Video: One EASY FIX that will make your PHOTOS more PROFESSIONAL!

What's going on, guys? Kellan, Reck here. I'm out here hiking the woods of Ashburnham, Mass with my buddy Zachy. He's cruising up ahead. We're gonna do a little bit of an easier tutorial today. Nothing too tricky, but I think you might like it. It might be helpful for you. And it's gonna be all about how to get a nice blurry background in your portraits and in your videos.
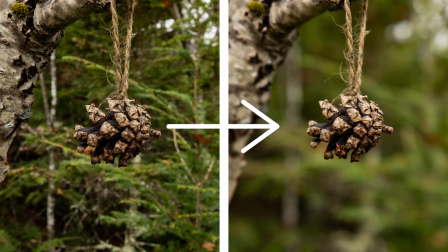[0:27]
And I've talked about this a little bit in previous videos. It's all about adjusting your aperture, getting a nice open aperture so that you can have that nice fall off, that nice bokeh in the background. So we're gonna go over it here. We'll do a few examples with the leaves, nice backgrounds, and we'll get some nice cinematic sequences and drone shots in here to spice it up. So stick around.
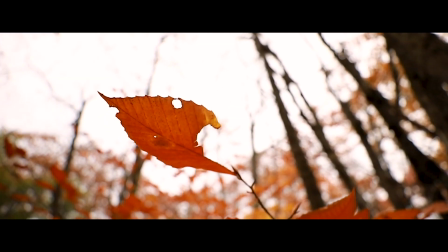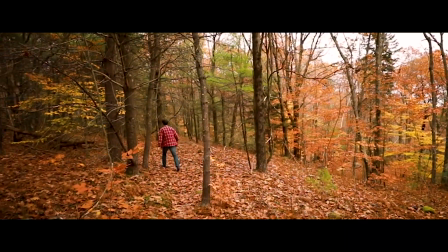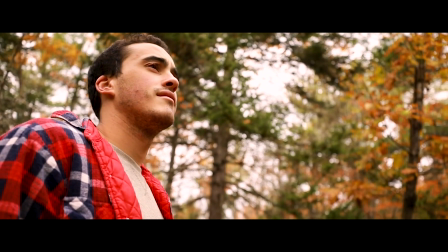All right, so we're gonna set up right here. I'm gonna get a quick photo of Zach just looking off, and we're gonna do one with an opened up aperture and one with a closed down aperture. Now I'm gonna put them on the screen here. You can see them side by side.
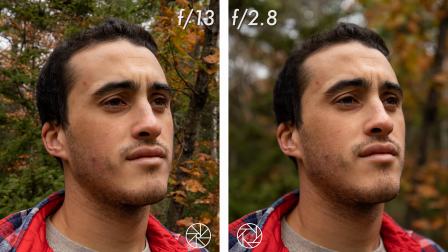[1:15]
You see that when we have a closed down aperture, in this case f13, the background is not nicely out of focus. It kind of looks, you know, just awkwardly there. Everything looks funky. And with these autumn leaves, there's so much color that we want them to pop and be out of focus and look really nice. So when we open it up to f2.8, which with this Canon 16-35 lens is the most open we can get it,
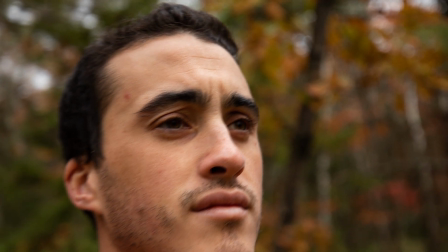[1:38]
we get that nice bokeh, that nice out of focus. The leaves sort of turn into this ball of blurred color and look really nice.
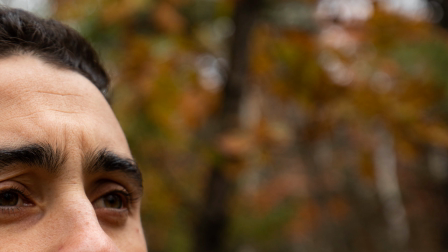[1:46]
And you can see that difference here. So all you gotta do is just open up your aperture, and you can adjust everything else to get the same exposure by playing with your ISO, by playing with your shutter speed. So when I'm shooting at f13, we've got an ISO that's about 500-600. Our shutter speed is a little bit slower so that we can get more light is let in. But when we open up our aperture to f2.8, we have a faster shutter speed to account for more light coming into the sensor. Our ISO is a little bit lower, about 100, and we get those beautiful backgrounds. So you can see, we'll get a few more portraits along the way so you can see exactly what I'm talking about.
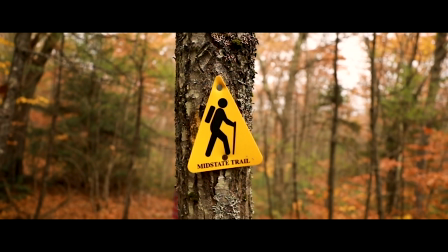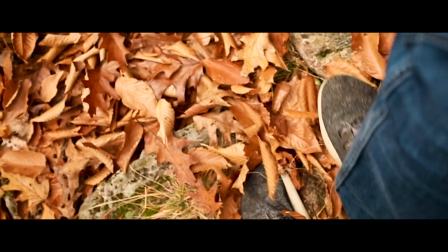All right, so in this example, we'll talk a little bit about putting something in the foreground. Now you wanna leave your aperture opened up, but to get a nice shot of Zach here on this pathway, we're gonna add something to the foreground. I've talked about this again in other videos. With that low opened up aperture, you can have a nice blurred foreground.
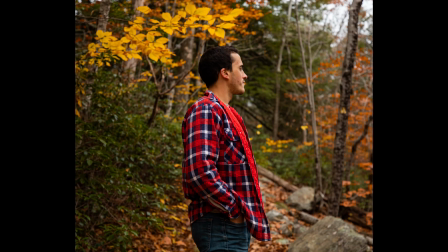[2:54]
So here's a shot with nothing in the foreground. Now we can add something. So I've got this tree here with all these beautiful leaves. All I have to do is sort of just put it right in front of my camera and then create just this nice outline around Zach. You get this blurred color in front of him and him in the background. So here's the shot with an element in the foreground.
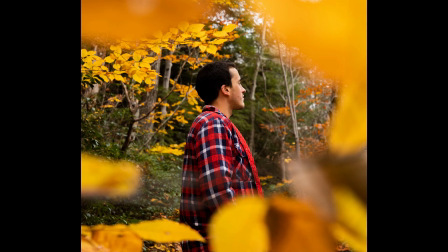[3:15]
And you can see these side by side. Makes a huge difference, and all you have to do is just find something.
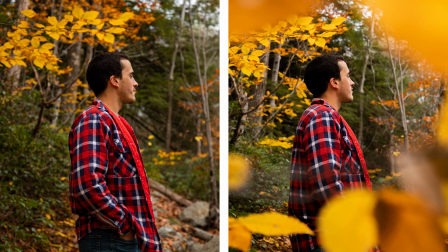[3:20]
You could even take a few leaves off the ground and toss them in the air and let them fall in the foreground nicely out of focus. You get a really cool element to add to your shot.
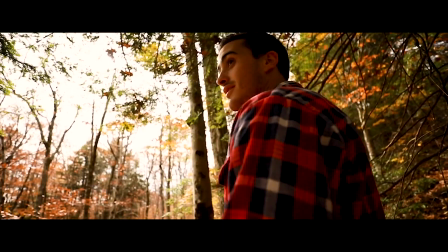[3:32]
Jumping over to the iPhone so you can see my screen as I film this.
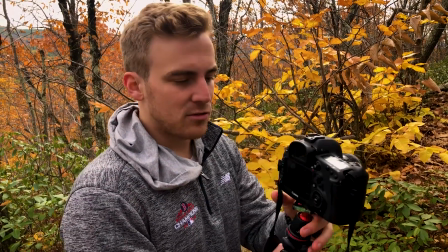[3:35]
Sometimes what's nice to do when you're out in a place where you might want to get a portrait is to kick your phone, take your camera and bring it out of focus.
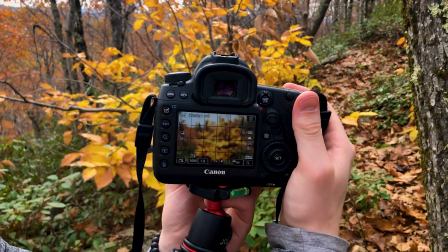[3:44]
Can you see that? So you have your phone out of focus, or your camera out of focus.
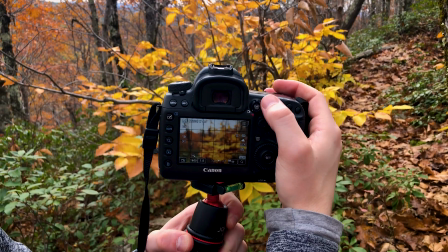[3:49]
You can see what the background looks like. And I'm just gonna record here so you can see it on the camera.
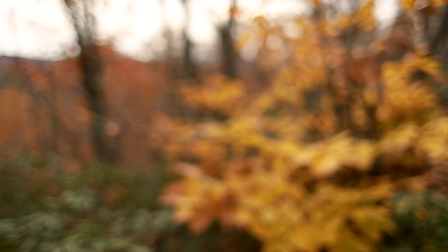[3:55]
And you can start to see what your background might look like when you put your subject in front of it.
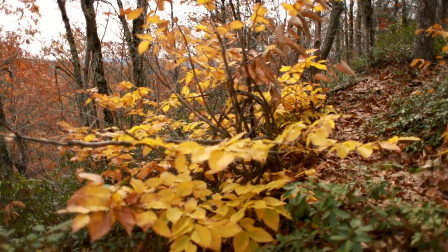[4:00]
You can say, okay, that's what the blurred out background's gonna be. When it's in focus, it's a little bit hard to tell how your background might look when you're recording or taking a photo of your subject.
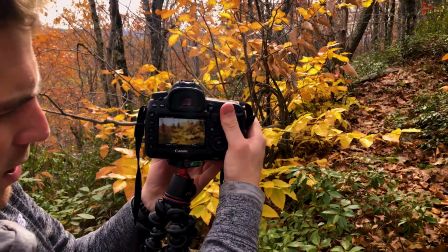[4:09]
So if you kick it out of focus and preview it on your screen, you'll say, okay, these colors are a nice background.